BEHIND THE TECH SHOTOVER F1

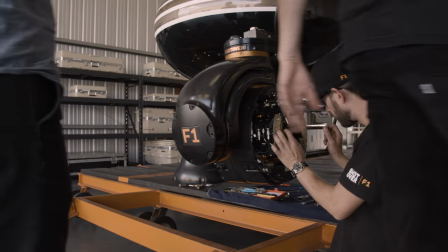0s
So right here, that is a Shotover F1. It is basically a gyro-stabilized camera system meant for a helicopter.
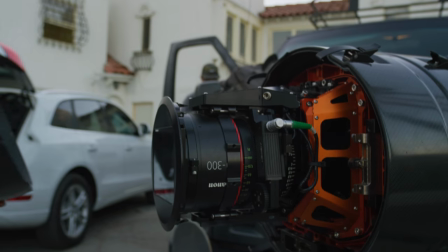8s
So Ty Evans sticks it on the front of his vehicle to film skateboarding. So this is the F1 Shotover.
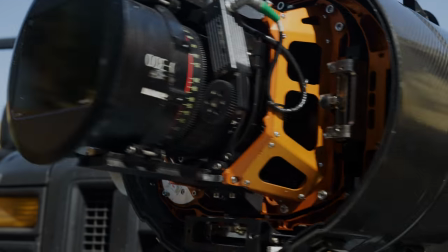14s
This is a 6-axis gyro-stabilized camera system. This goes underneath a helicopter.
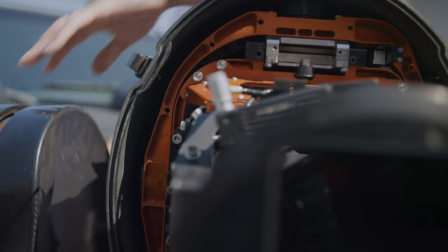20s
If you look around, you see a helicopter flying around with a little ball underneath it. It's usually what these systems are.
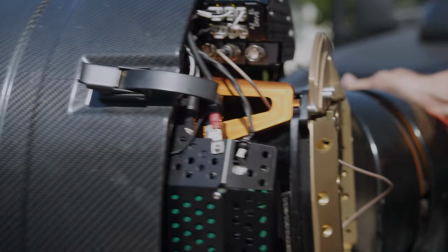27s
We've adapted this to go on the front of the van, and this is how we got a bunch of those amazing shots in the flat earth.
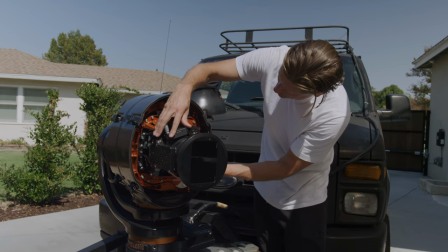34s
Focus, zoom, iris, and then everything kind of floats inside of here. This is all controlled by magnetic strips that are inside here.
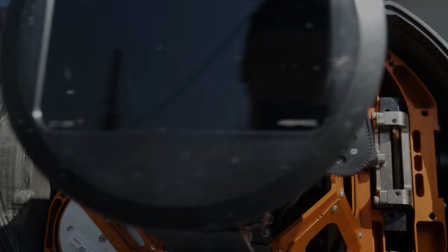41s
And there's an IMU and a brain, and it's all talking to itself, reading all the bumps and shakes.
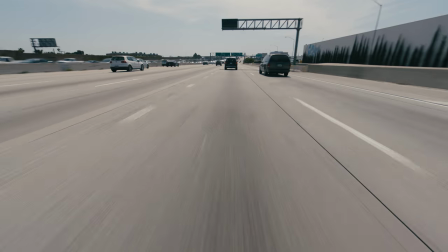46s
You go left, it goes right. You go up, it goes down. So any sort of shake, all of that's getting rid of inside of here, and this is staying perfectly stable.
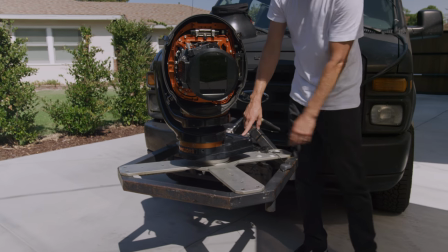56s
All this is here, we have it mounted on the front, and then this is fiber optic that comes out, goes inside, and then we control everything inside right here.
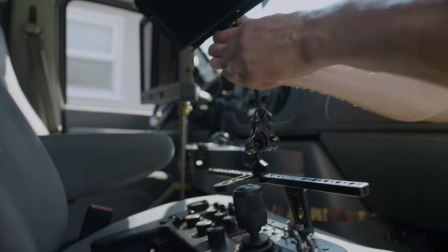68s
People think that we're some type of like special unit or something when we're traveling around,
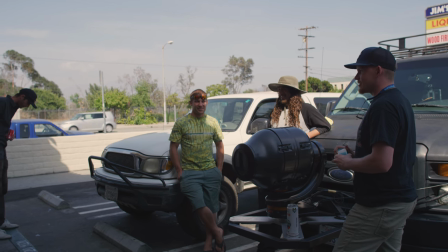74s
and every gas station you at least get two people asking what it is. And had a laser beam, barbecue, weather detector, like a radar.
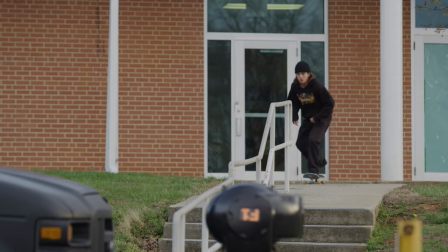83s
Shit, only a couple people would ever say a camera, which is hilarious. We were doing these shots where we'd pull the nose of the van straight to the bottom of a rail shooting up.
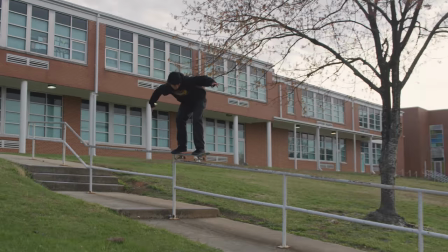91s
And then as the skater comes right at the camera, we'll rip back in reverse and we have this amazing parallax.
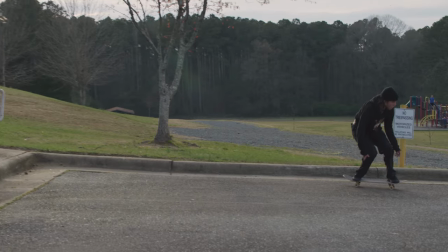95s
You're controlling all this with your control system.
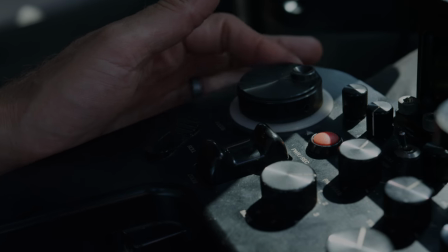98s
Your zoom that you're zooming with your thumb, your pointer finger, you're adjusting your focus and you're racking focus as this person's coming towards you.
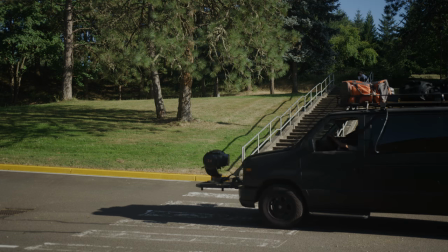106s
And then you're using the joystick to pan the camera. And then you're also communicating with the driver to give the motion of the van, to get the parallax, to get the shot.
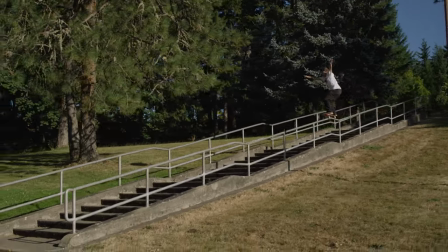114s
There's so many factors coming together to get some shots. And when everything works like that with the Shotover, it's amazing.
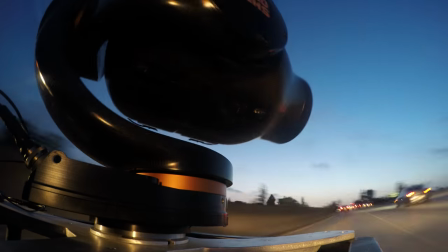120s
The nice thing is with these new red cameras, the Helium, is that the sensitivity enables us to film at night, literally.
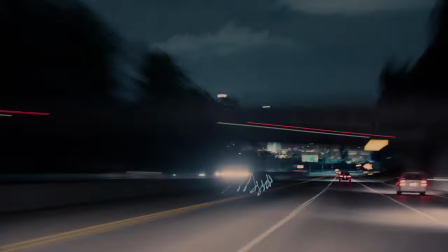127s
You could push that camera even more by something called frame averaging and frame summing.
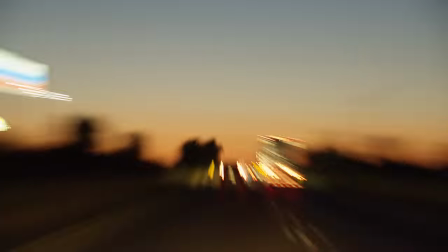132s
So we were actually combining multiple frames on top of each other to take those motion streaks and blur them out even more.
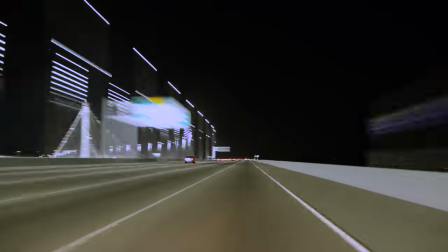139s
And we were basically come up with this new hyperlapse. It looks like Tron. It looks completely CGI.
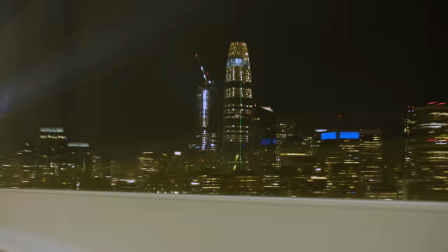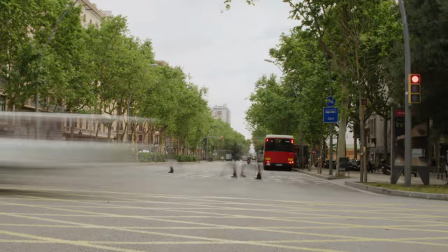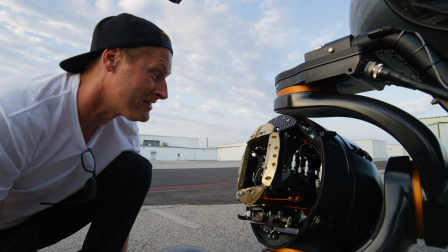160s
Saying that we could put a red weapon inside the Shotover and go fly around shooting skateboarding. It's the best combination ever.
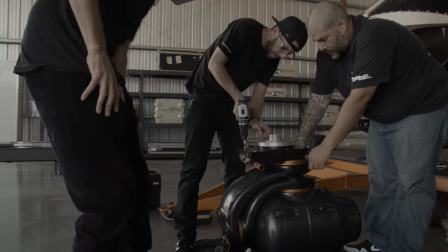166s
You know, these last couple of years I started doing a bunch of aerial filmmaking, using the Shotover, flying around with the system, and it doesn't feel like work.
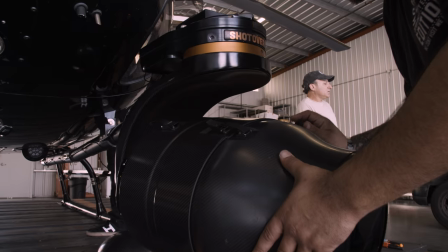176s
Even though he's known for skateboarding, he's really good at filming in general and painting the picture and commercials, and he's a commercial director and all that kind of stuff.
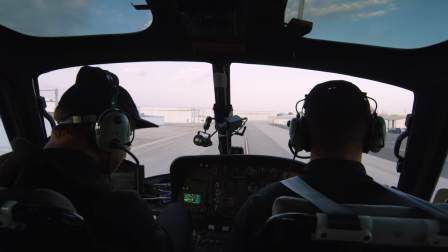184s
And so we brought him in to film all of our company videos that we do, and he's taught us a lot.
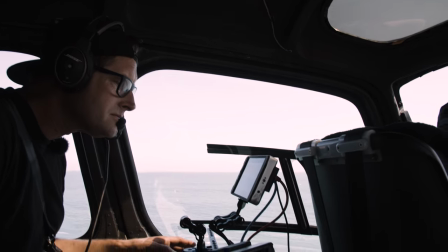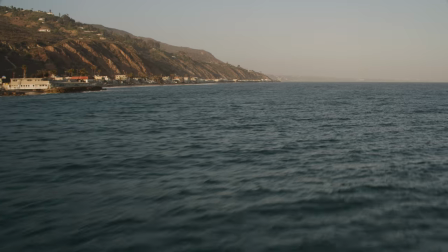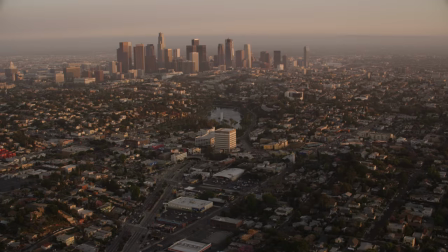200s
It's the most amazing experience to be able to use a camera system like that. For me, I feel like it's ultimate filmmaking tool.
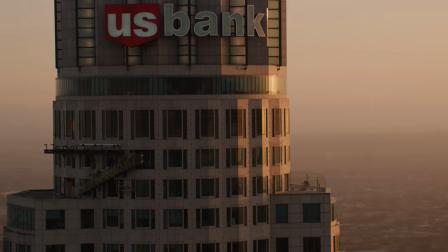210s
And it's a great relationship, and me and Ty are constantly learning from each other,
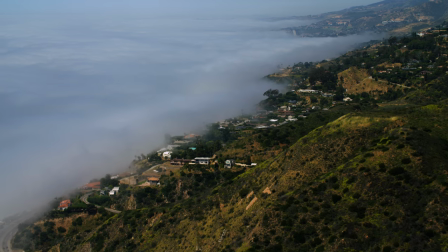215s
coming up with just new creative ways of filming stuff and trying to be different. That's the most important thing.
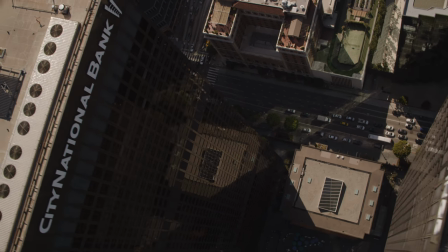220s
If it's already been done before, if it's an ABD, we don't do it.
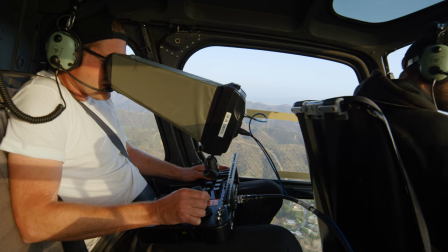226s
Shotover has been amazing, man. They really supported Ghost and all of our projects, and to be able to use a Shotover on the flat earth has been the most amazing experience,
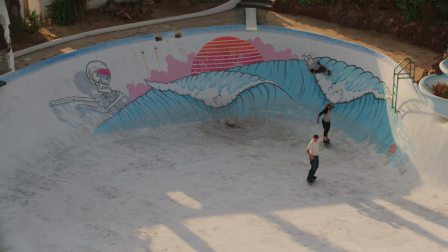234s
man, and just up the production value of what all these shots look like.